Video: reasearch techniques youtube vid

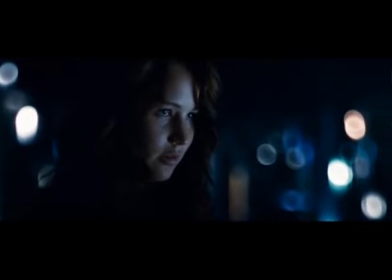A shot reverse shot is a framing technique used for continuity editing.
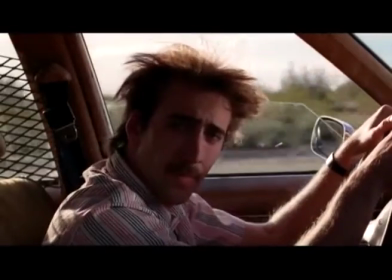It gives the audience a sense of conscious action and is often used during conversation between two characters.
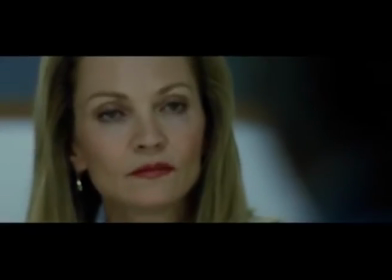A shot reverse shot is set up by using two or more cameras which rest on one side of the 180-degree line,
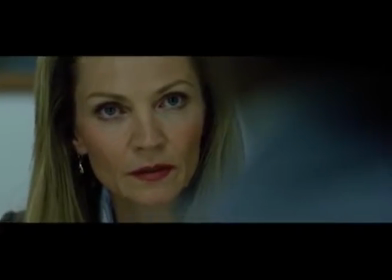with each camera set on a specific actor. This can be framed in many different ways, but an over-the-shoulder shot is particularly popular.
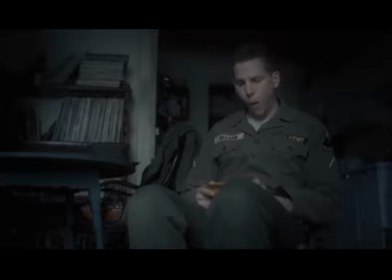By capturing the same performance with two cameras, the editor has options by cutting this scene together and is more visually pleasing to the audience.
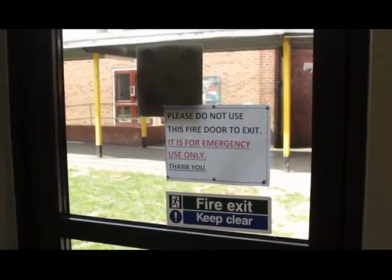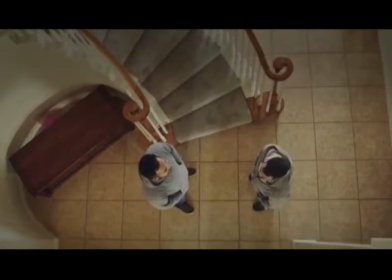The 180-degree rule is a cinematography guideline that states that two characters in a scene should maintain the same left/right relationship to one another. When this rule is not followed and the camera crosses the invisible axis, it is called crossing the line.
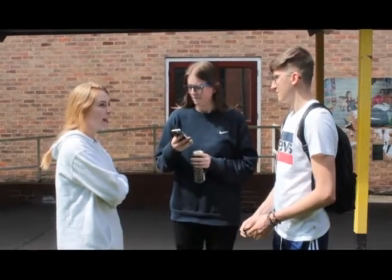The shot then becomes what is called a reverse angle, which is very disorientating to an audience and can disturb continuity.
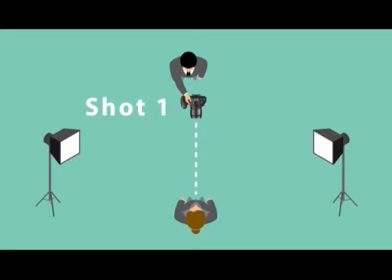The 30-degree rule is an editing guideline that states the camera should move at least 30 degrees between shots of the same subject.
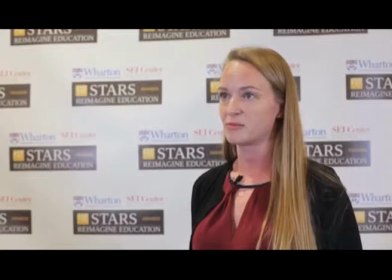Its purpose is to create continuity between different shots within a larger sequence of shots.
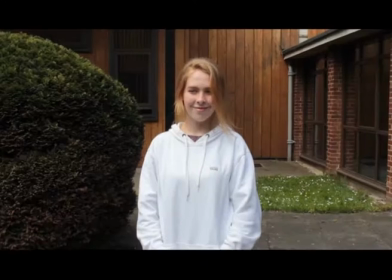This technique also avoids jarring transitions and jump cuts, which ensures a more seamless piecing together of shots in a larger sequence.
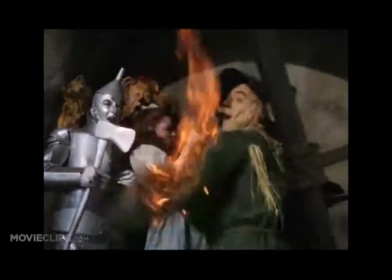A cut-in shot, opposite to a cutaway, is a close-up shot of something that has previously been shot through wider frames.
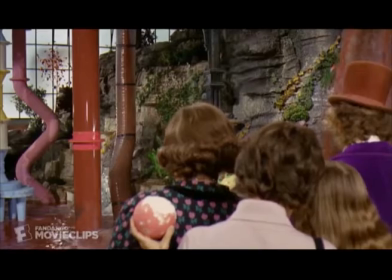It is often used in scenes of conflict as a way of cutting into the action.
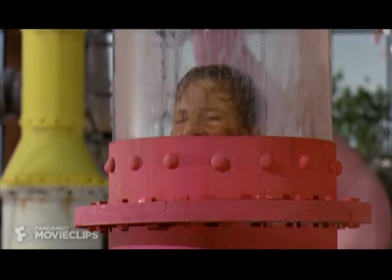Where a cutaway is used to frame the bigger picture, a cut-in is used to represent the primary action in the scene.
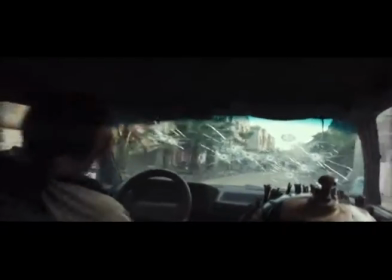Parallel editing, or cross-cutting, is the editing technique of alternating between two scenes that are happening simultaneously.
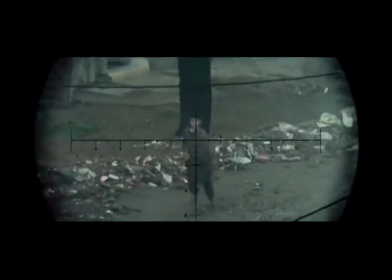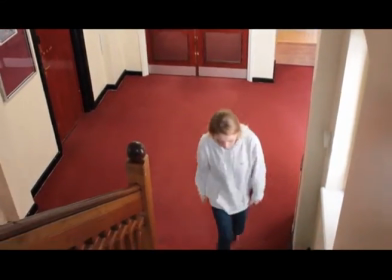The corresponding scenes often eventually meet or connect in some way.
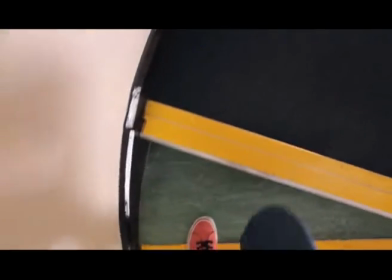Parallel editing is a very effective way of creating and building tension while also moving along narrative.
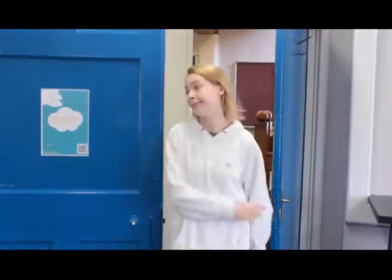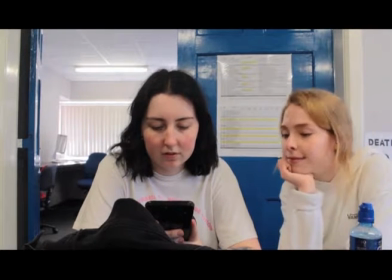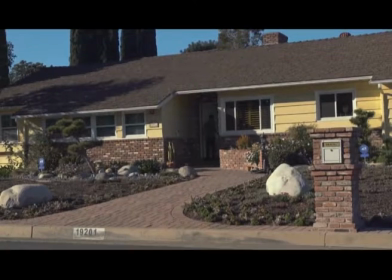An establishing shot is usually the first shot of a new scene.
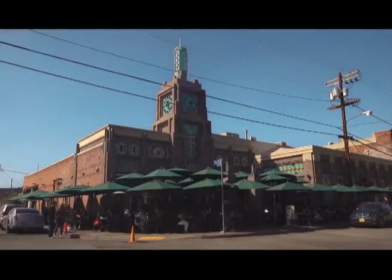It should give the audience the visual information that they need to develop their understanding of what is happening.
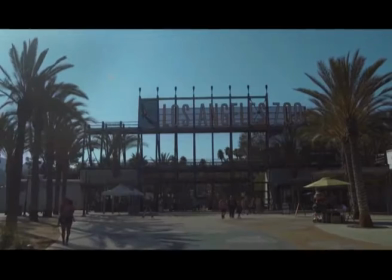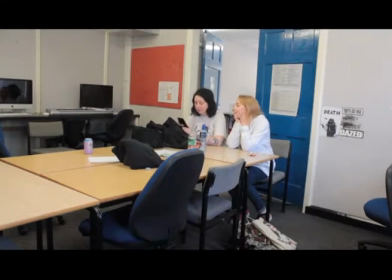It is designed to show the audience where the action is taking place.
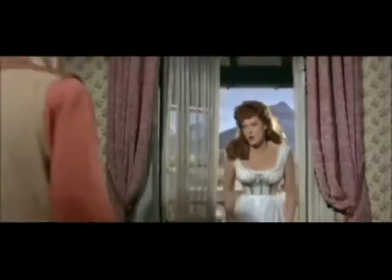Match on action is an editing technique for continuity editing in which one
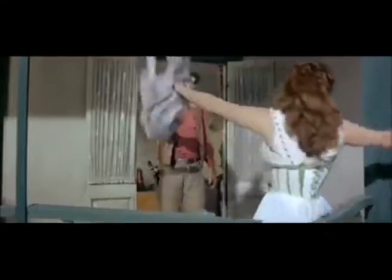shot cuts to another shot portraying the action of the subject in the first shot.
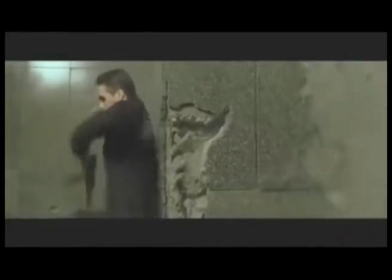This creates the impression of the scene continually carrying out action and creating a more intense, fast-paced atmosphere.
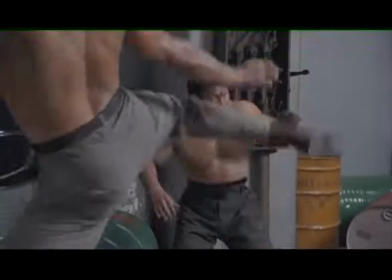A temporal overlap is an editing technique used mostly in action scenes.
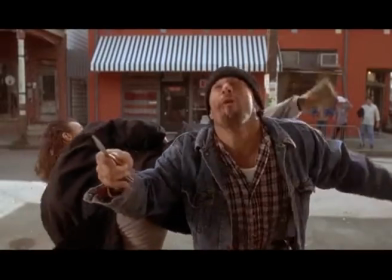It is when a shot is repeated to emphasise a movement that is significant to narrative or will create an emotional response within the audience.
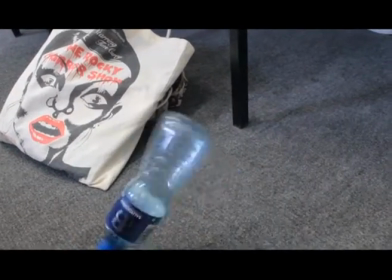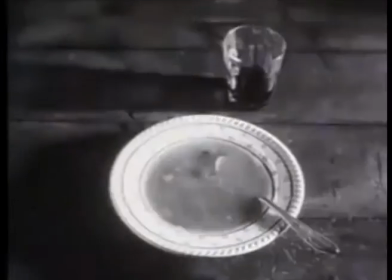This was an experiment carried out in the 1910s and 20s.
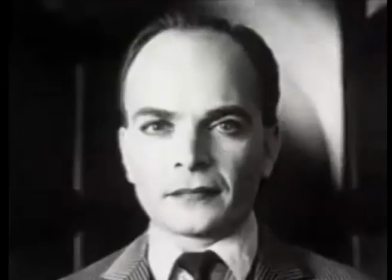It involved a shot of an actor's face which then cut to what he was looking at.
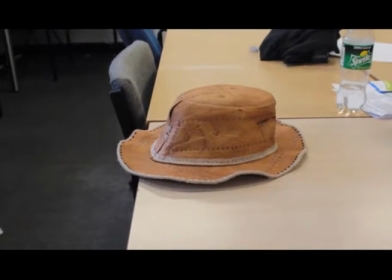The object that he was looking at was then changed 3 times, but keeping the reaction the same.
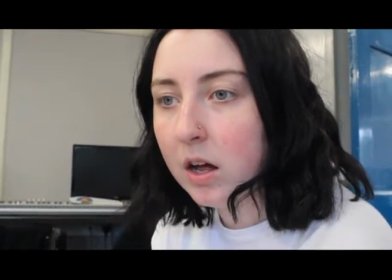By doing this, the audience perception of the actor's face changed.